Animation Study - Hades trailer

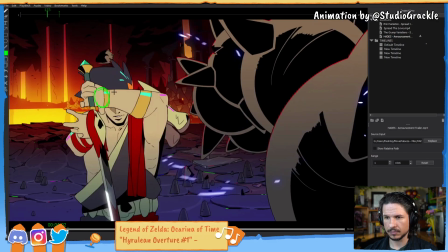So it eases out there. It gets a little faster here.
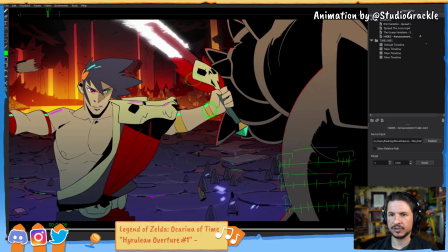It holds a little bit here. Now this is something I've talked about in previous streams, which is the
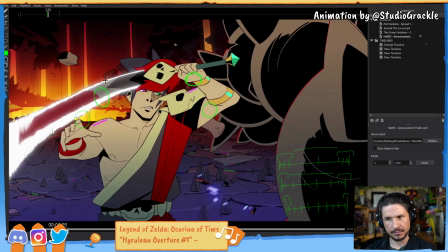fact that spacing doesn't have to be perfectly even or like just get ease in, ease out. You can have little pauses in the middle.
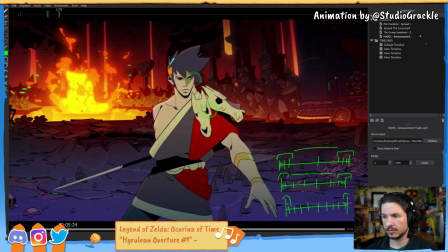So if we go back to our spacing chart here, right here, you can add kind of a little extra hold right in there.
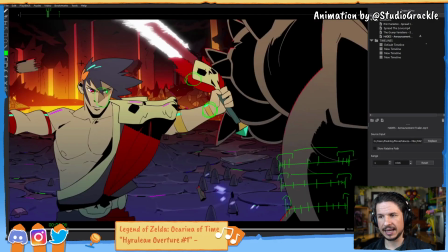This is a way of getting a little bit of oomph to emotion. This is something you see a lot in anime or Japanese style animation. They do this a lot more than typically American animators, or I should say Western animation. So
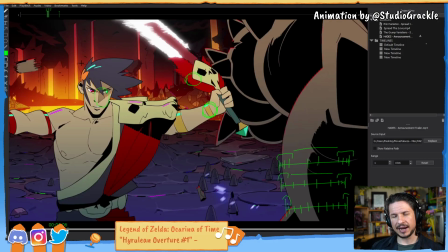the concept is that you're adding a little hitch in the animation. So you can see right there, there's that spacing, it holds, and then right there, this is the big moment
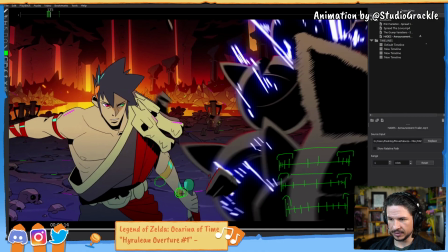that then just kind of starts to arc around here and then start to reverse.
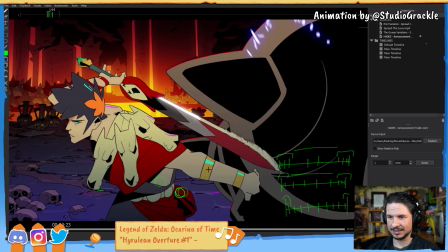I love that switch in the hands there. So we'll just focus on this one swing.
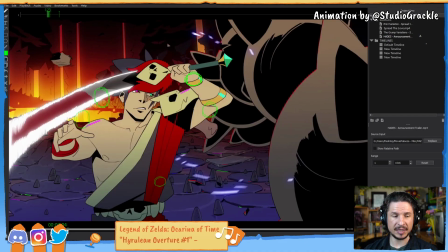What software is this? This is Keyframe MP Pro, which is the paid version. It's the there's two paid versions. This is the more expensive, the $75 version. If you're gonna pay for it, go with that one. I would not recommend. Oh, and my camera just overheated.
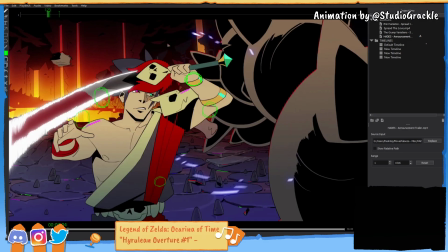No, camera, why? Come back. There is a $35 version, and hopefully my camera comes back. There we go.
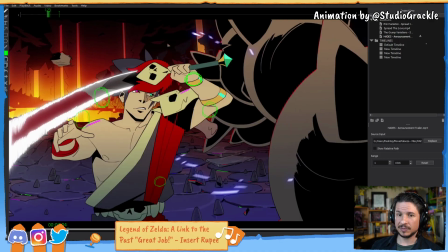There's a $35 version. I don't typically recommend that one, just because if you're gonna pay for it, the features that you get in the Pro version, they're just so worth it. Whereas the other version, you get a few other features, but all the ones that I want are in the Pro version.
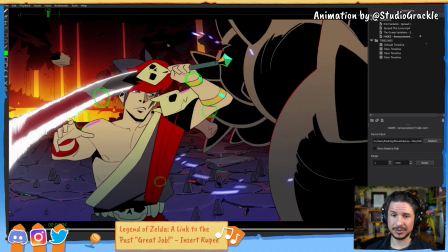So just get the Pro, and it's really nice. I actually haven't updated it. There's a new update to this that actually adds a lot of really cool features, including being able to zoom in on your stuff, which sucks because there's so many times where I would love to zoom in on a specific portion of the video here.
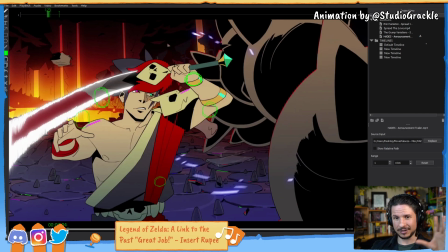You can just zoom in and out and do the drawovers and everything. It's really cool.
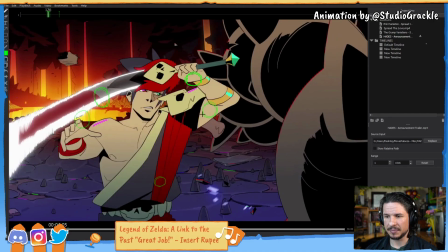But the concept here of the spacing is that instead of,
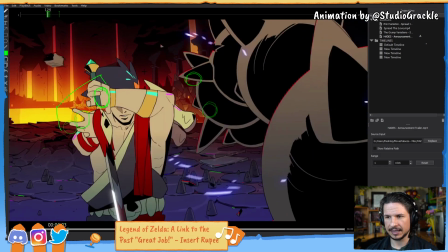so we've got the ease here. This is the ease out right there. Then it goes fast, holds, and then really fast.
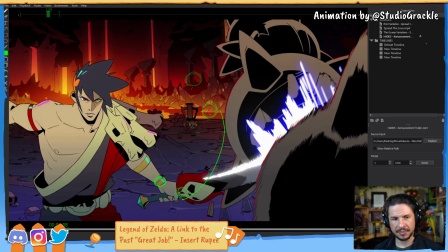The fastest point is right here. This concept is basically adding a little bit of a hitch in the animation to create a bigger impact. So if we go full screen here, I'll try to demo it visually just to show a little bit more. It's the difference between, let's say I'm going to hit something and I just go in nice and smooth, just like that, versus if I go in, anticipate, and then like there's that hitch. That creates a little bit more texture in the animation instead of just back and then forward, which is okay. There's nothing wrong with that. But sometimes we want to add texture. Sometimes we want to add that extra little something. It's visual spice. So we come back and like that. The same thing happens like this is the first example I ever saw of it, and it kind of made sense to me right when I saw it. I can't remember what show it was. It was someone pulling a lever and it was rusted shut, and they're trying to pull and they're trying to pull, and as they were pulling, suddenly it released, and they could have just animated it pulling, and it releases, and then haha, whatever, I think it was like a door or something, opens up, and they just could have done that. But that's not interesting, especially for a big rusted thing in the floor. Instead, the animators took it, and as the character was pulling, it went, so there was this little hitch in the spacing where it pulled, jammed, and then came forward again. It was only one, just like the animation we were looking at here, there's this one extra little pause in the motion, in the spacing. They halted it just a little bit, but it gives that extra little bit of oomph, that texture. Does it give more like a heavy hit when skipping frames? Yeah, so you can do that as well in 3D.
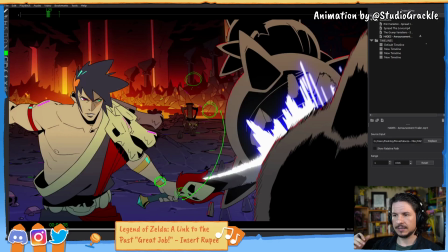It creates that feeling that there's like a hitch or a pause or an impact. It just adds texture. You don't use it all the time or else it gets boring,
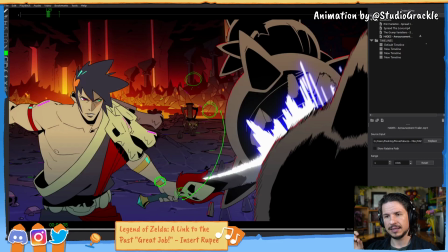but you add it in every so often, and it can really help improve, especially, yeah, it shows friction and force.
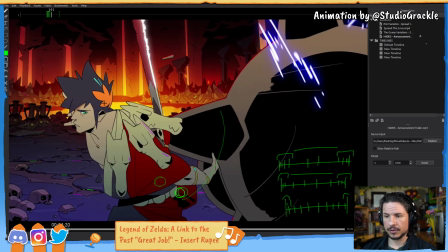Exactly. So that really helps exaggerate things.
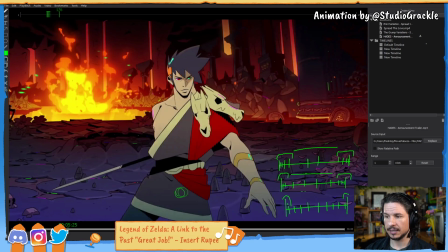So now our spacing, if we kind of look at our spacing chart here, is not just even and ease in, ease out. There's this big ease at the beginning, big ease at the end, but then the middle has a little pause in it. Just a little bit like that.
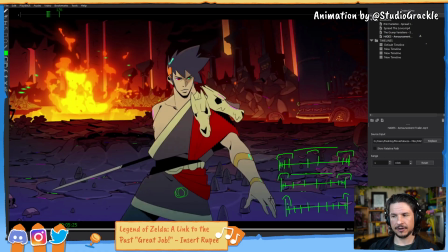And it creates this more dynamic range. And if I wanted to push this even more, I would actually push it, the undo right there, I would push it so it's like this. So you get a big motion, pause, biggest motion, like that.
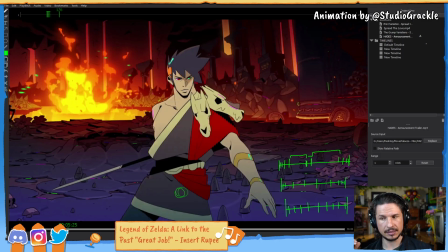This way it adds even more oomph after the fact. If you do it the other way, the bigger oomph is going to be before the pause, which not bad, but most of the time it's going to be like this if you want the end result to be
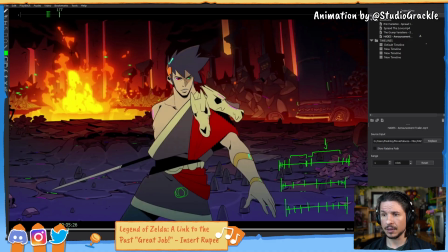the thing that people remember. So let's keep going here.
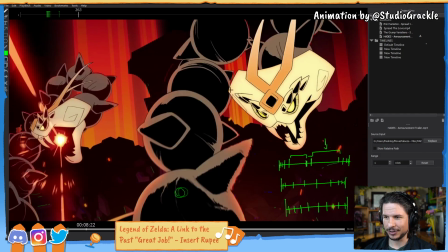Look at that spacing here. So cool. Now this is a big creature.
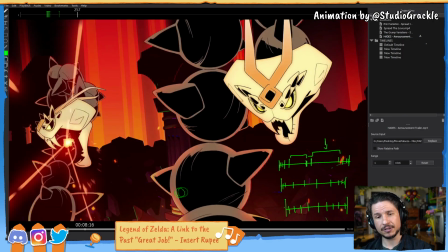Big creatures,
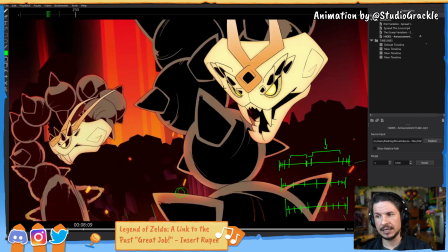a common misconception when you're animating big creatures is that they move slowly because they're big. It's that giant, like just crashing down, big, huge monster.
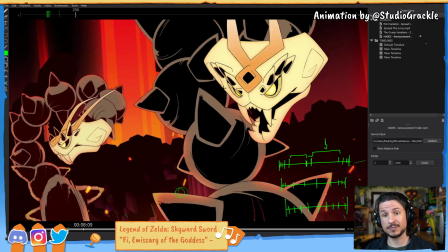No. Big creatures move quickly. They move very quickly. You will not outrun an elephant. Elephants will run faster than you. And they don't even run. They walk. They speed walk. An elephant is incapable of running.
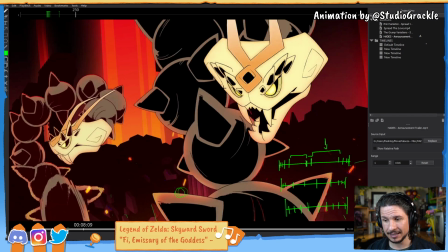Giraffes run crazy fast. Whales move crazy fast. A great white shark moves way faster than you will in the water. Big creatures move quickly. When you're animating a big creature, you don't want them to feel like they're in slow motion.
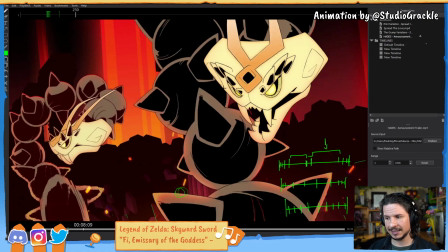That kills all the weight, all the energy from them, especially if they're supposed to be dangerous. Instead, when you're animating big creatures, what you want to do is just push how much they ease in and out. They're huge. They take more energy to build up speed.
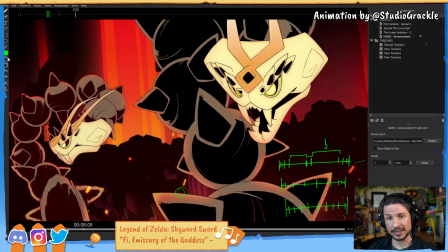Once they build up speed, though, they move just as quickly, if not more quickly, than a normal sized creature or person.
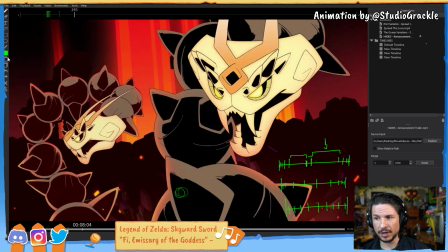And that's what they're doing here. So if we watch this, the creature comes back.